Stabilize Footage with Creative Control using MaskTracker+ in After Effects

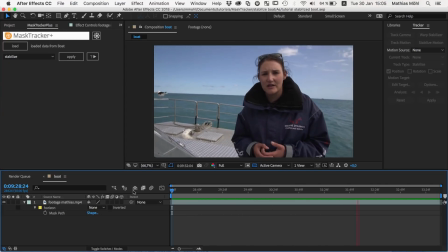Hello! This is Matthias Möhl for marmoworld.com and in this tutorial I show you how to stabilize a shaky clip in After Effects using the Mask Tracker and the extension Mask Tracker Plus.
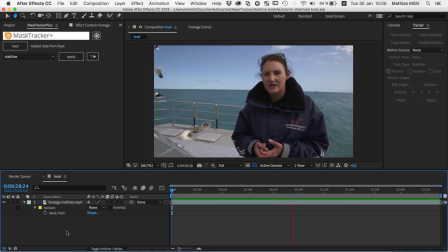After Effects already comes with a great stabilizer on board. The Warp Stabilizer stabilizes most clips easily with a single click. But sometimes you need more creative control. Let's take a look at this clip for example.
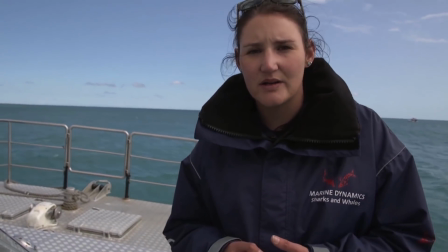It is a handheld shot from a boat, hence the camera is moving relative to the boat and the boat itself is moving relative to the horizon.
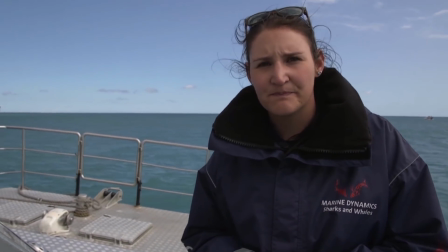Therefore we can stabilize it in two different ways. Here I stabilized the horizon.
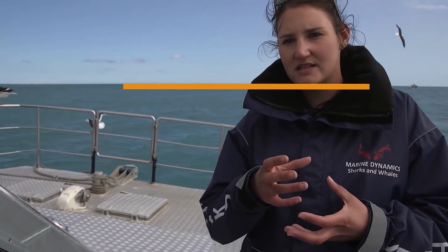As a consequence the horizon moves smoothly, but the boat is pretty shaky.
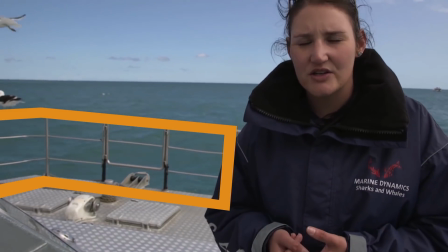Here is another variant where I stabilized the boat instead of the horizon. As you can see, now the boat moves smoothly and the horizon is shaking more again.
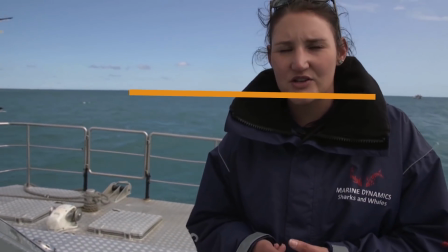In other words, the first variant feels more like the camera is flying smoothly in the air,
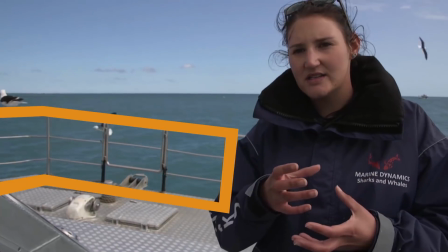like a drone that moves independently of the boat, whereas the second variant feels like the camera is on the boat.
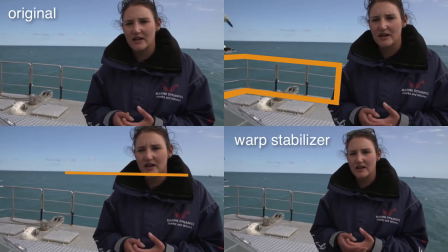Let's quickly compare those two variants with a stabilization created with the warp stabilizer of After Effects.
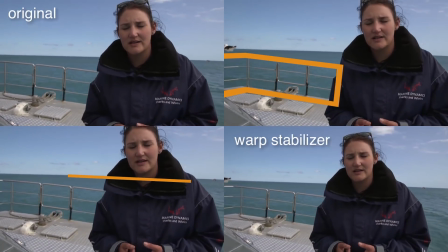Here, with default settings except for setting the smoothness to 100% just to exaggerate the differences.
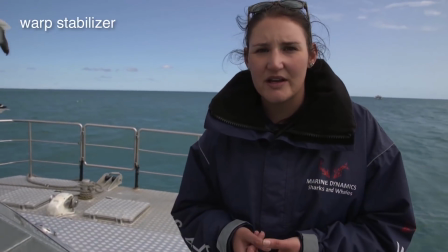The Warp Stabilizer tries to stabilize the entire content of the image. So it is not able to focus on either the horizon or the boat.
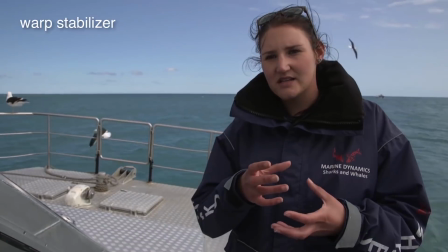It tries to stabilize both the horizon and the boat and even the woman in the foreground, which covers a significant portion of the frame.
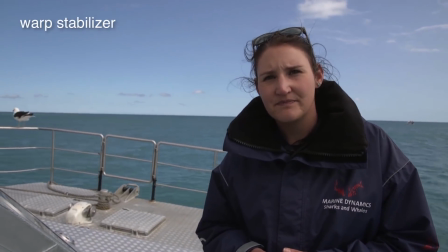As a consequence,
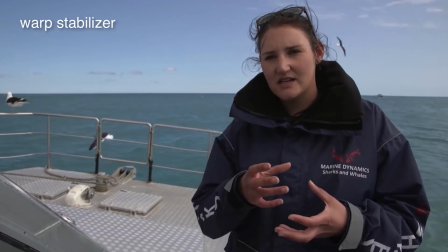everything stays a bit shaky and the result feels unnatural because the warp tries to create the impossible, namely stabilizing everything in the frame.
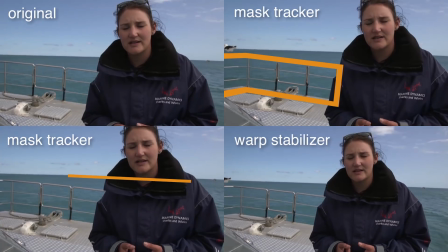So in these situations the Mask Tracker gives you more creative control what exactly you want to stabilize.
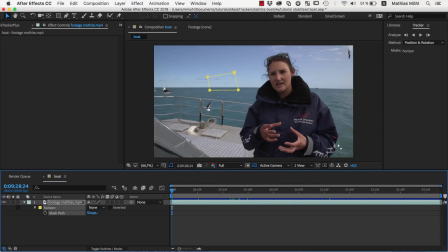Let's create those two stabilizations in After Effects and start with the one where we stabilize the horizon. I have already created this mask here which includes the part of the image that we want to be as stable as possible.
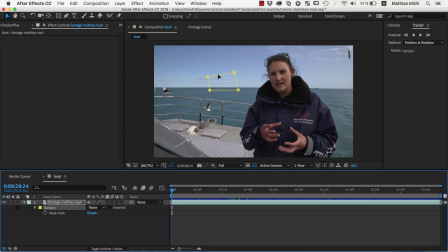I included the horizon and also some clouds as they move with the horizon and offer a nice texture for the tracker. Notice that I've set the mask mode to none such that still the entire clip is visible. We select the mask, right click and choose track mask.
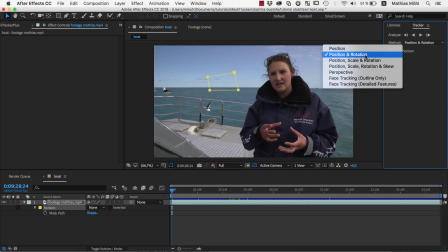Then we make sure the tracking method is set to position and rotation, since there is no scaling going on in this shot. And we start the track.
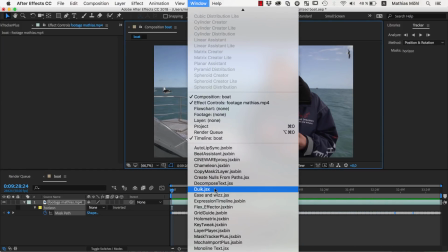Once the track is finished, we open Mask Tracker Plus, which you find at the bottom of the window menu once it is installed.
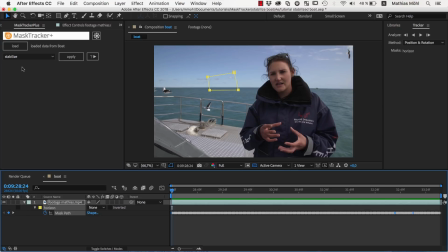We simply select the mask and click load, such that Mask Tracker Plus extracts the tracking data from the mask. You can even select several masks simultaneously and MathTracker Plus will combine their movement into a single track.
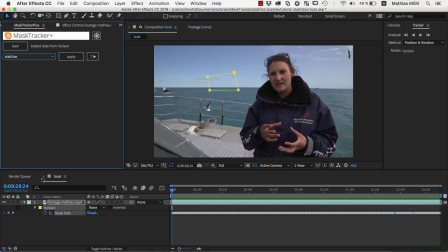Now we choose the stabilize function, make sure our footage layer is selected and click apply.
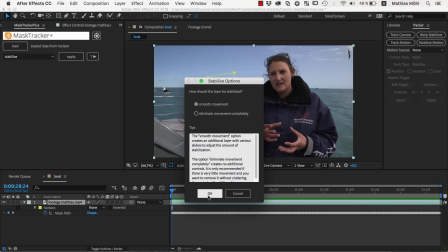Now we choose to smooth the movement and click OK. Now our layer is stabilized.
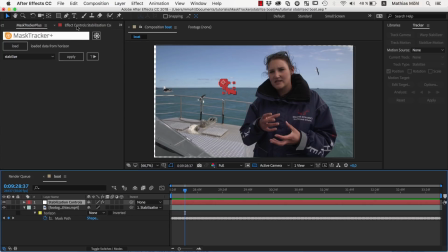MathTracker Plus also created this null layer which contains various effect controls to refine the stabilization. Let's increase the smoothness of position to 370 frames to make the movement even more smooth.
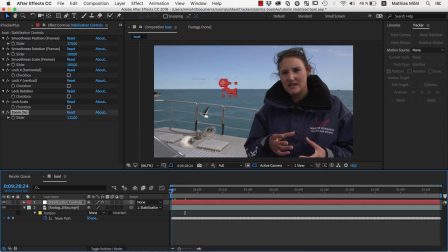Finally, we increase the scale here about 120% to get rid of the borders. And this is the result with the stabilized horizon. To stabilize the boat instead of the horizon, we would need to do exactly the same steps,
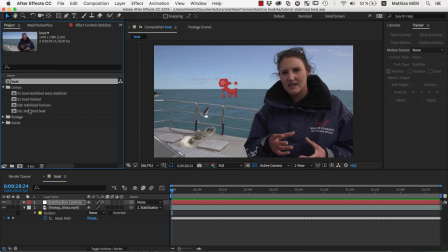except that we would track a part of the boat instead of the horizon, as I have done in this composition here.